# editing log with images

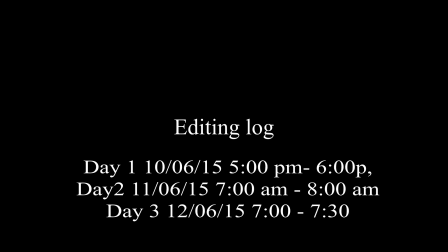(0:00)
Filmed it on Wednesday. And I edited it Wednesday evening. And the editing, one of the first things I did, I uploaded the clips and got my shot list out.
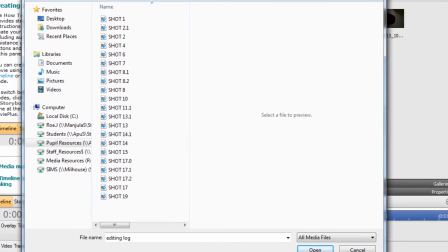(0:11)
And I numbered my clips by the shot lists,
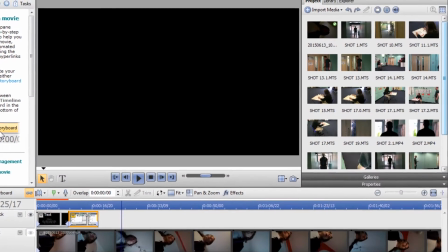(0:16)
which was really, really helpful because basically I knew right then and there I could just drag down my shots 1, 2, 3, 4, 5, 6,
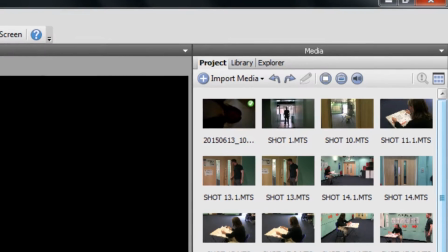(0:24)
pretty much in order. Some of the shots where we had like different angles, I just labeled them 2.1,
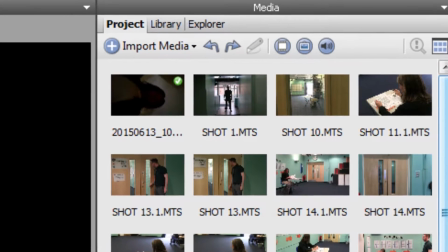(0:32)
2.2, 2.3, just so I had a different idea of where they went.
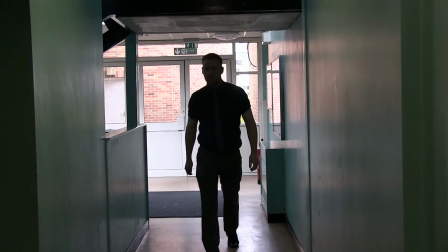(0:36)
That made editing really, really quick and really, not necessarily really easy, but definitely made it really quick.
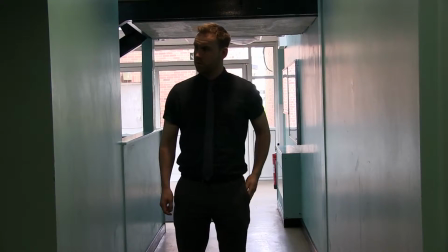(0:42)
I went sort of different from my original plan because I wanted to start with a really conventional long shot
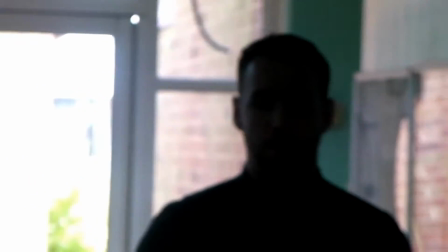(0:50)
and then go into the close-up.
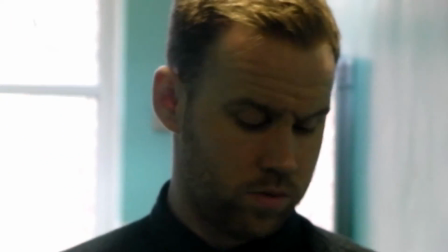(0:53)
But what happened was, because of the way the lighting system was with regards to the his face becoming
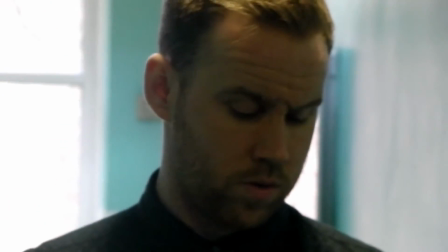(1:02)
apparent, when I filmed the long shot, his face came under the light a lot quicker than in the close-up for some reason.
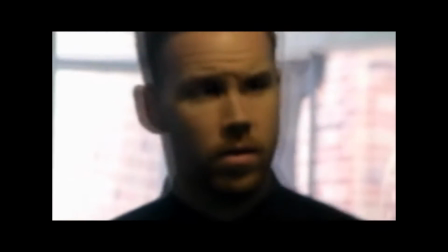(1:11)
So I started off with the close-up, and just as the light was beginning to
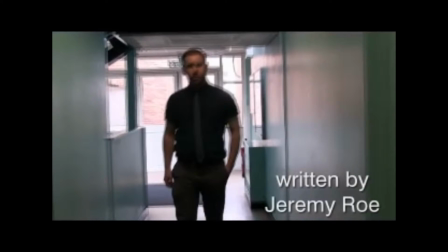(1:18)
appear on his face, then I cut to the long shot. And I used a lot of cues like that, like I used a lot of motion. So for example, the next action he did was he got his phone out, he looked at his phone.
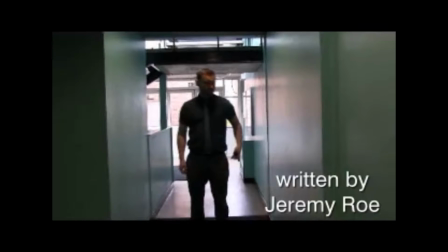(1:32)
So I had him take his phone out of his pocket, or I cut as his arm was like slightly bent. Just the phone had just cleared his pocket basically, and I cut to another angle
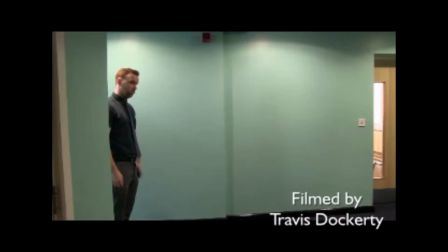(1:45)
of the close-up of him bringing the phone up and looking at it to sort of. I found that making a lot of cuts in the middle of these actions. I did the same thing then when he put the phone away. I cut from the close-up of him moving it down,
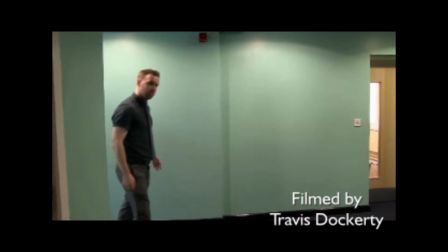(2:02)
and then I cut to the angle that Travis came up with on his own, which was sort of like the profile shot around the corner,
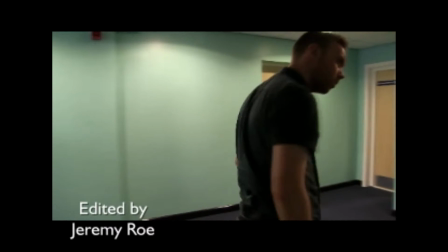(2:08)
which again looked really good because then he sort of like looked towards where the camera was.
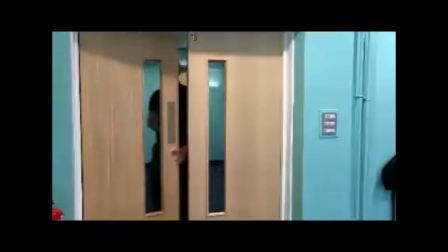(2:12)
But it's just this idea of cutting in the middle of actions, so like you don't have an action play out completely in one shot.
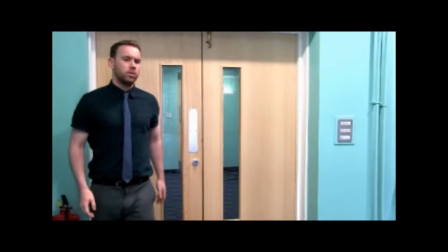(2:22)
So the same thing again, like this just became, every time I was editing,
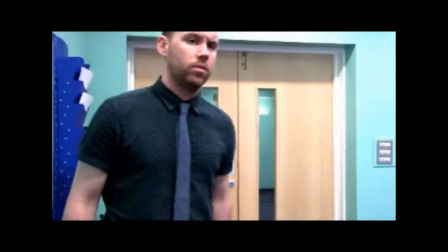(2:27)
I was always looking for a marker, as it were.
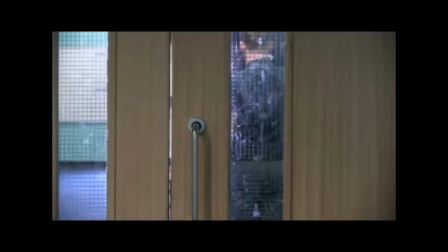(2:32)
So like when Gethin comes around the corner and starts going towards the doors into Prospero, I had like 3 different angles that I could play with there. And what I did was, as he turned the corner,
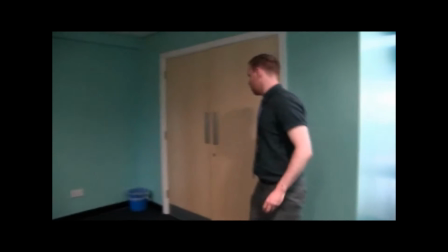(2:46)
I cut there and turned to another camera and tried
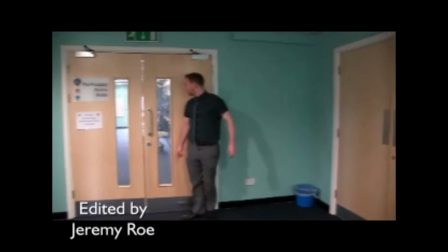(2:51)
to find the part of the footage where he was more or less in the same position, so it wouldn't look like he traveled too many steps before the camera angle, because I wanted the camera angle all to be quite fluid. Okay, so and I think that I was quite happy with the way this sort of match-on action happened. Same thing with when he looked through the window.
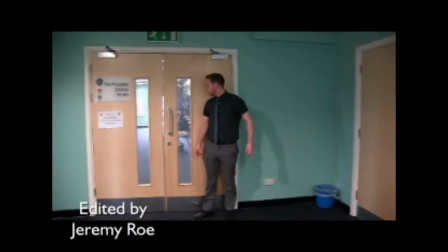(3:14)
Now, some of the footage, I expected Travis to film me at the desk through the door window,
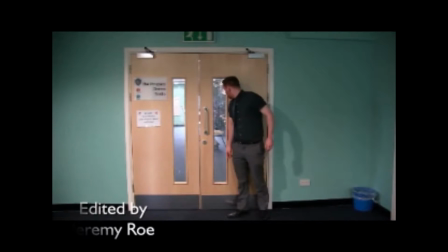(3:22)
and he didn't film that. And I wasn't there, obviously, because I was the subject being filmed.
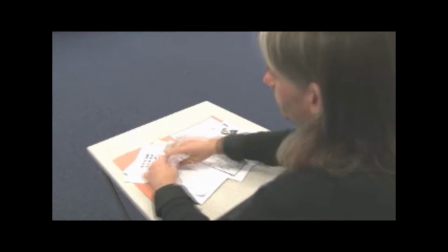(3:27)
So I knew that we had the over-the-shoulder shot,
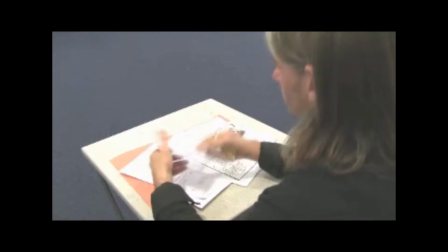(3:30)
so I ended up just filming using the over-the-shoulder shot to sort of get across this eye-line match with regards to what
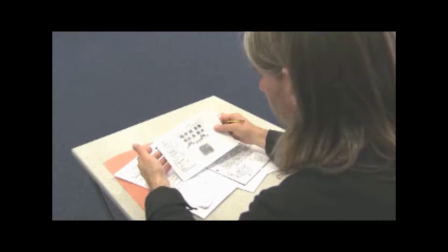(3:39)
Mr. Jones was looking at when he looked through the window, i.e. me going through the papers.
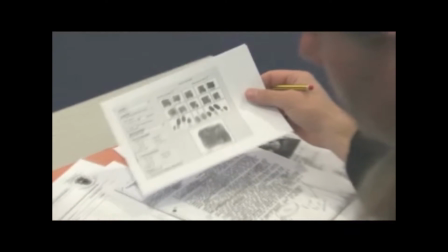(3:43)
Didn't work quite as well as I'd liked because it was a much closer shot than where Mr. Jones was looking through the window,
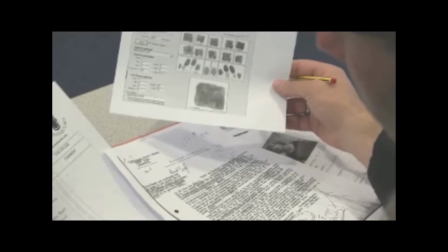(3:50)
but it still gave the right impression. Like when I looked at it, I was like, yeah, you can tell that, you know, this is what Mr. Jones is looking at.
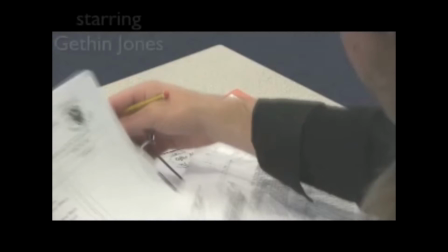(3:57)
This is what the man in the window is looking at.
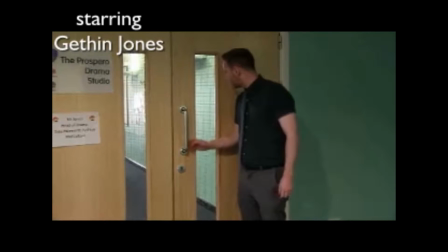(4:02)
When he came through the door, again, I got the close-up.